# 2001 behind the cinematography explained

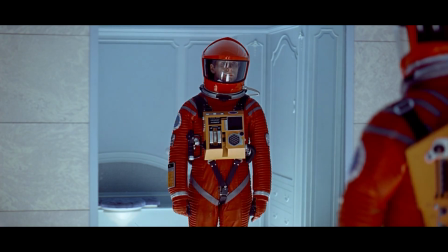[33:08]
And when he goes to look at himself in the mirror, the perspective flips.
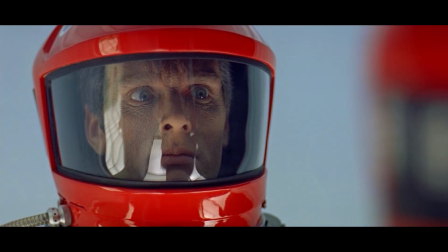[33:13]
We're not looking through his eyes, looking at himself in the mirror. We're looking through the reflection of him looking at himself. Maybe just another hint, maybe just another 90 degrees. And there are other clues. When Bowman was about just to reach the frame edge, a metaphor of being not applicable right now,
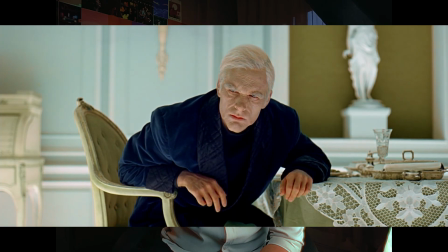[33:34]
but it hints him to glance at himself when he is ready, a glance at himself when he is much older.
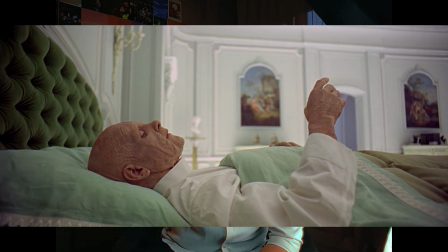[33:42]
And at this point, we see him reaching again for something, reaching again, really, for the monolith.
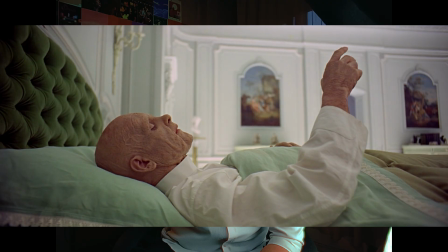[33:50]
He can't touch it, it's so far away. And then the film breaks the fourth wall. This is the first time seeing the film from the set itself. We are looking through a wall, and in this perspective, Bowman is just an inch
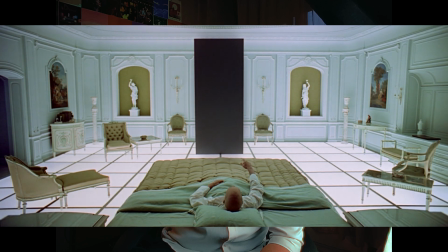[34:06]
And he then touches the monolith in that 2D perspective.
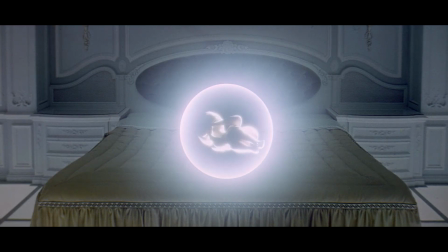[34:11]
And when he understands that, everything's changed. The film ends not with aliens, but with a black screen and 4 minutes of silence. No answers, only questions. The monolith is not a god.
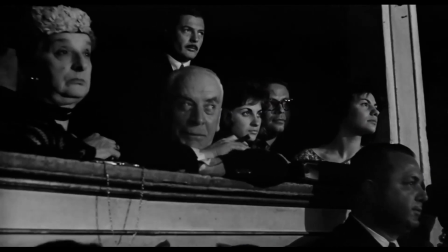[34:23]
It is the cinema, a tool for humanity to project its own myths, fears, and aspirations. As Kubrick said, no matter how vast the darkness, we must supply our own light.
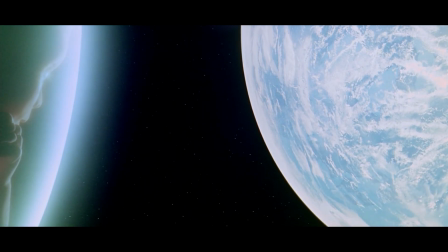[34:35]
The final star child gazes at Earth. They're not us. It is not a symbol of alien ascendance, but of the audience's awakening.
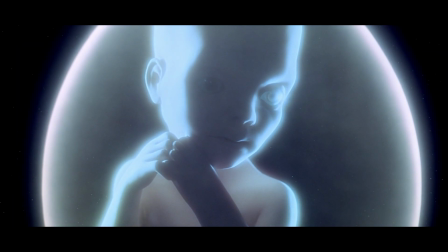[34:43]
We are the creators, the destroyers, the ones who must rotate the monolith, the screen,
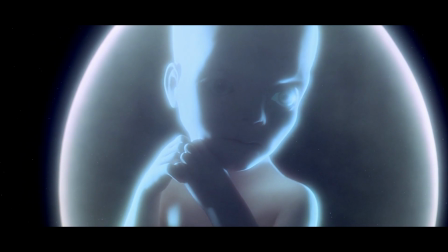[34:49]
and see it for what it is, a doorway waiting for our fingers to breach the frame. But after all of that, you would think that the first time that this movie is gonna be premiered, it will haunt people for ages. But that was not the case.
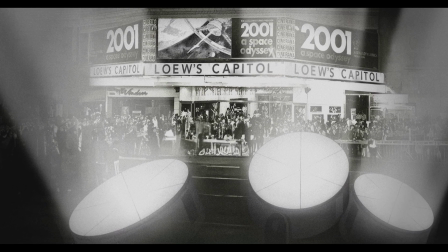[35:11]
In New York City, a week later, and they were showing the film to industry elite and media,
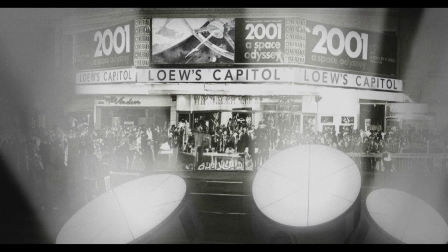[35:18]
it was a disaster because the perception was this was a huge failure.
This was a film that was on its way down. It was going to sink the studio, maybe.
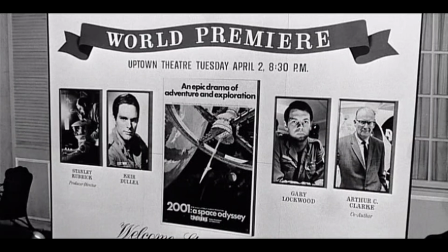[35:27] The opening of 2001 was very frightening because we had all the executives sitting in the audience, very old, many of them, and they didn't understand the film at all and left, whole rows of them. And we were panic-stricken. Then there was an enormous, catastrophic meeting in our hotel room. And Stanley was so upset he lost his voice. He told me that the first exhibitor screening of 2001 had, I believe he said, 241 walkouts. You know, this is, I'm sure he counted them too. A lot of people didn't get it the first time round, and I'm really fond of quoting the
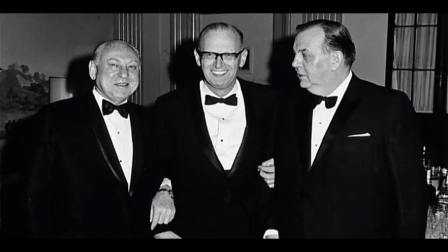[36:17] MGM executive who said, well, that's the end of Stanley Kubrick. It's true that young people gravitated to the film, but they did it from the first day.
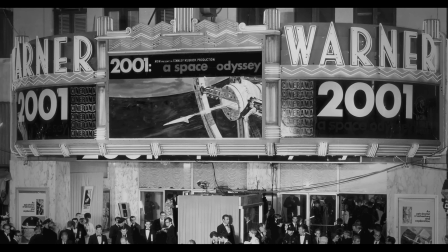[36:27] It was successful from the first day. It really sold tickets from the first day. Radio started to report that, hey, there are crowds outside this theater. So they were craving this experience, especially younger audiences who at the time, young people were obsessed with the space program.
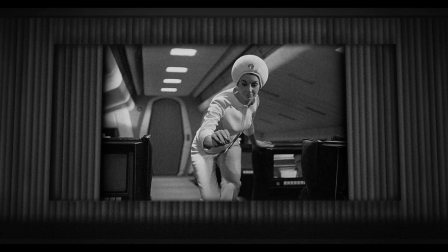[36:41] And the film starts to build an audience, and a lot of them saw it in sort of 65 millimeter, right? 2001: A Space Odyssey is a shocking experience when you see it on the big screen. And I sort of fell with clutching my handbag across my bed asleep because I hadn't slept all night. And woke up to the sounds of a DJ
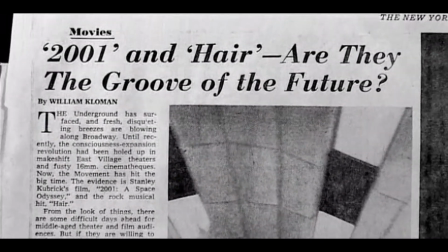[37:03] saying, this is the most fantastic film, and the people are queuing around the block.
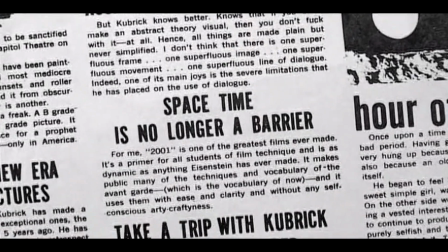[37:08] And he was talking about 2001. And I was desperately trying to ring Stanley to tell him, some people like it enormously.